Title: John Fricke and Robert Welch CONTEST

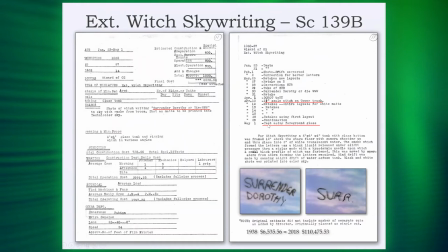[12:16]
19 takes in action that they filmed well over 30
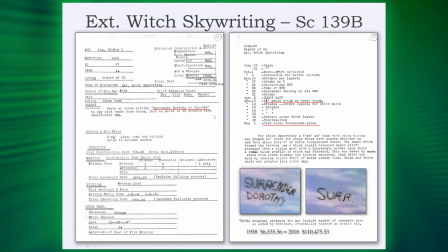[12:21]
takes overall surrender dorothy or die www was written by the director and everybody else to say this is what we're going to put in there but that was cut also not known is as you can see down here is you've got surrender dorothy
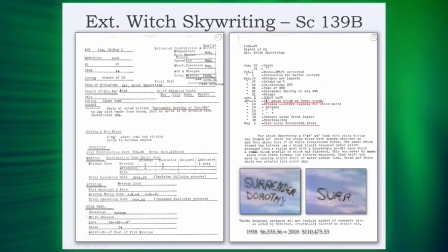[12:35]
and then you've got a cut and then you've got another take where you see the sir and these are different
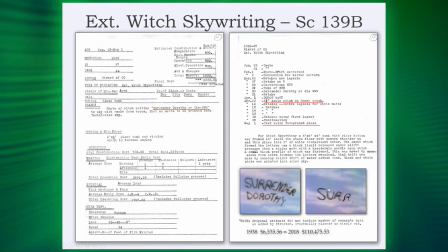[12:40]
takes so they took each one of these different takes and they spliced them together in the movie and you think it's just all one cohesive thing and it's not the other interesting thing is notice this backdrop this backdrop here is a
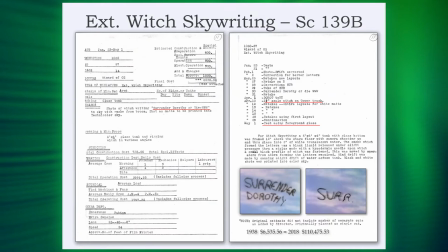[12:54]
type of color basically clouds blue a background with white clouds and I'm going to show you how this comes up again these if you're making something you're going to
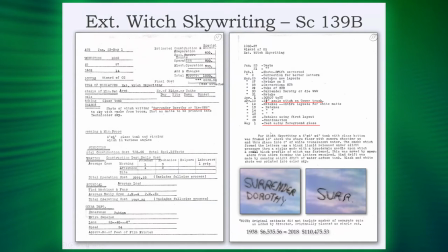[13:03]
reuse it a couple of times obviously right so this was done obviously in a tank six by six four inches in deep with a milky liquid in it but there's a trick to it a little bit more trick.
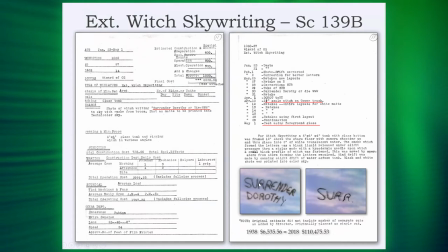[13:15]
You see how it looks like it's going across the sky like wind, right? If you see somebody doing some skywriting, you see that wind?
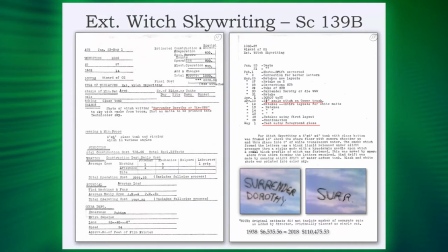[13:21]
Well, not only did they do it backwards with a stylus, they had to make it look like it was moving. Well, you can't just put a fan on water because it'll just make it disappear. They poured water in one side and they drained it out the other to make the water
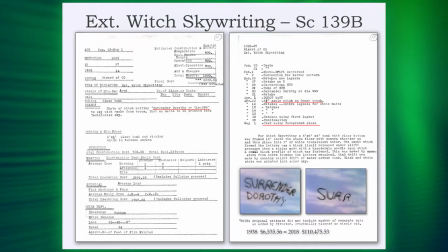[13:37]
move as the person who was 10 feet up in the air riding backwards
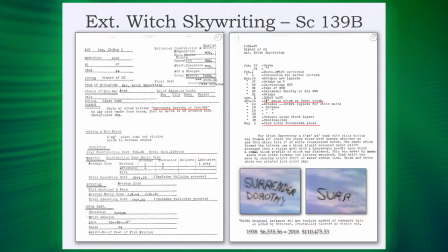[13:44]
with that stylus of the witch that was less than an inch in diameter isn't that fascinating
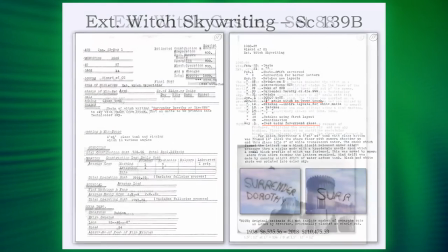[13:51]
to me it is okay that's just fun again you're pointing out what we said that everything about in that
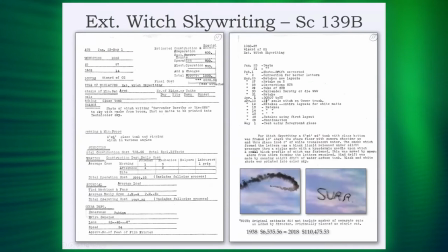[13:57]
film had to be made by hand or for real they couldn't just you know imagine it on a laptop
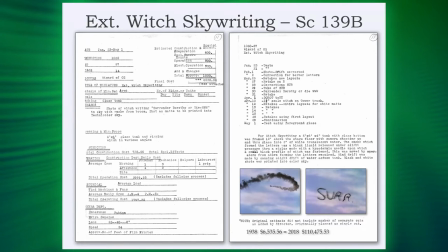[14:05]
and it has to be something that you go out and you would see and you would believe And if it was just stagnant there, you say, oh, you know, it's not going to be believable. A couple of years ago, I did a financial analysis on this.
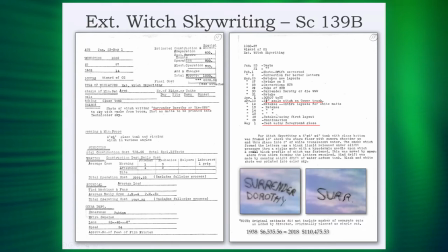[14:17]
It would be $120,000 worth today just for this one little setup here. Okay. So it's interesting how this works.
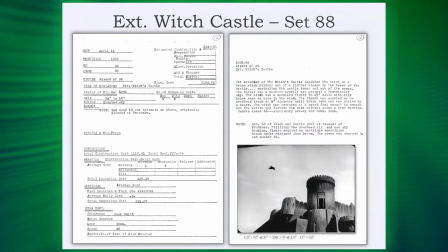[14:23]
Now, this scene here, as you've all seen, which is the witch coming out of the dais, this is the Form 48 for that.
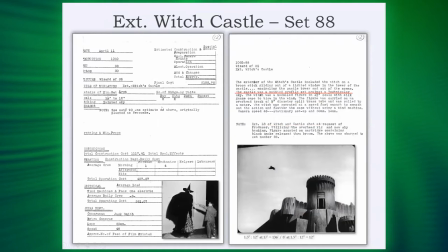[14:30]
So this is the miniature of the witch.
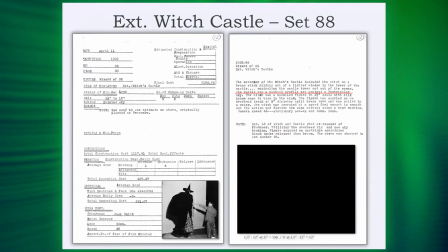[14:32]
And what Buddy did is he measured the witch and how big she would be as she flew out and figured out based upon the whole size of everything,
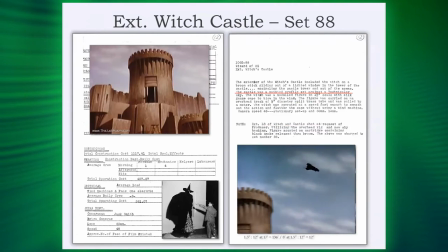[14:40]
how big would be. The miniature witch was about a foot in length. And it was just guided by four wires just to keep it straight.
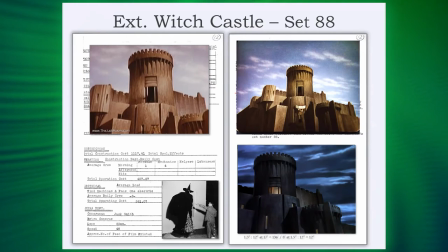[14:49]
And it was slung around with something called basically a rail. Think about like a racetrack. So they put the racetrack up there, put some rollers, same way they did, by the way, the flying monkeys. But the flying monkeys had articulated arms. this was just on a rail and they pulled it that's
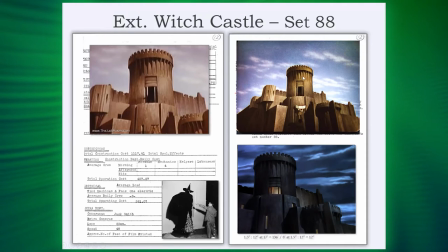[15:05]
all they did now you say well how big was this right here well this is a good you know 16 17 feet in and it was made with cardboard it's a flat surface it looks like
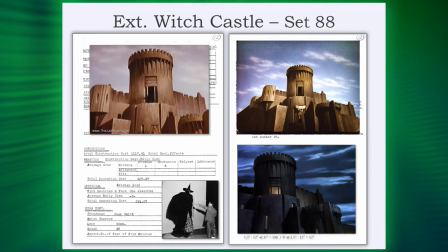[15:18]
it's got depth to it because that's how good the painter was on it isn't that wild but i love too the the picture on the top left of the tower and you can kind of get the sense that the witch is flying out yes the stepladder there so that they could and there's
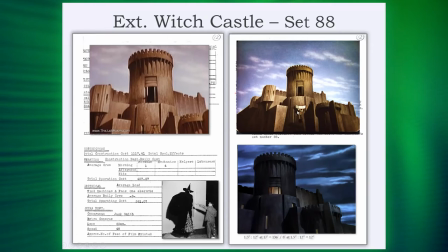[15:33]
there's a gentleman right here and he's got a color pattern to make sure that it's all right and so this is the top of his head
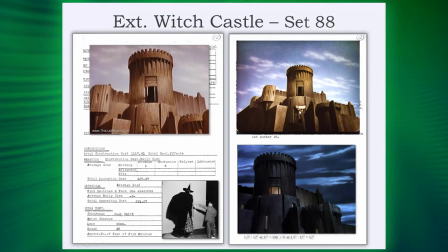[15:41]
right there this little dot and he's reaching up his arm as far as he can so you take that at times two so we'll say it's that's you know 12 feet and add a few more and then you backlight it and you
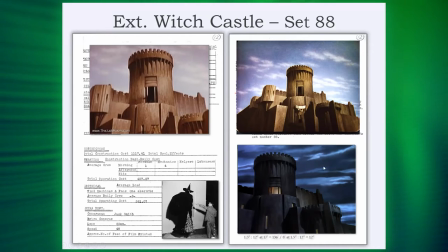[15:54]
put it basically you change the backing itself you changed the backing and remember the backing that we
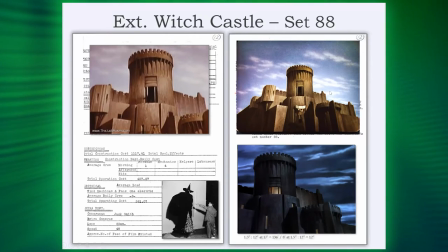[15:59]
just showed you where um it was the uh the surrender or die there's the same backing right there reused so they filmed the backing they re-projected it onto the surrender or die and they put it all together isn't
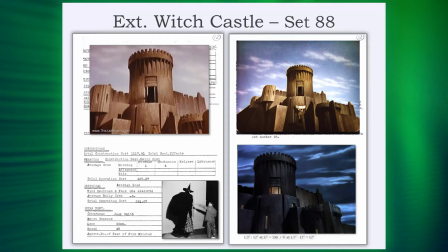[16:16]
that cool it's wonderful to me okay to me it's it's super cool i think to anybody who loves the wizard of oz it's
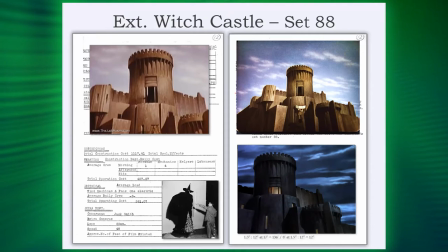[16:22]
cool.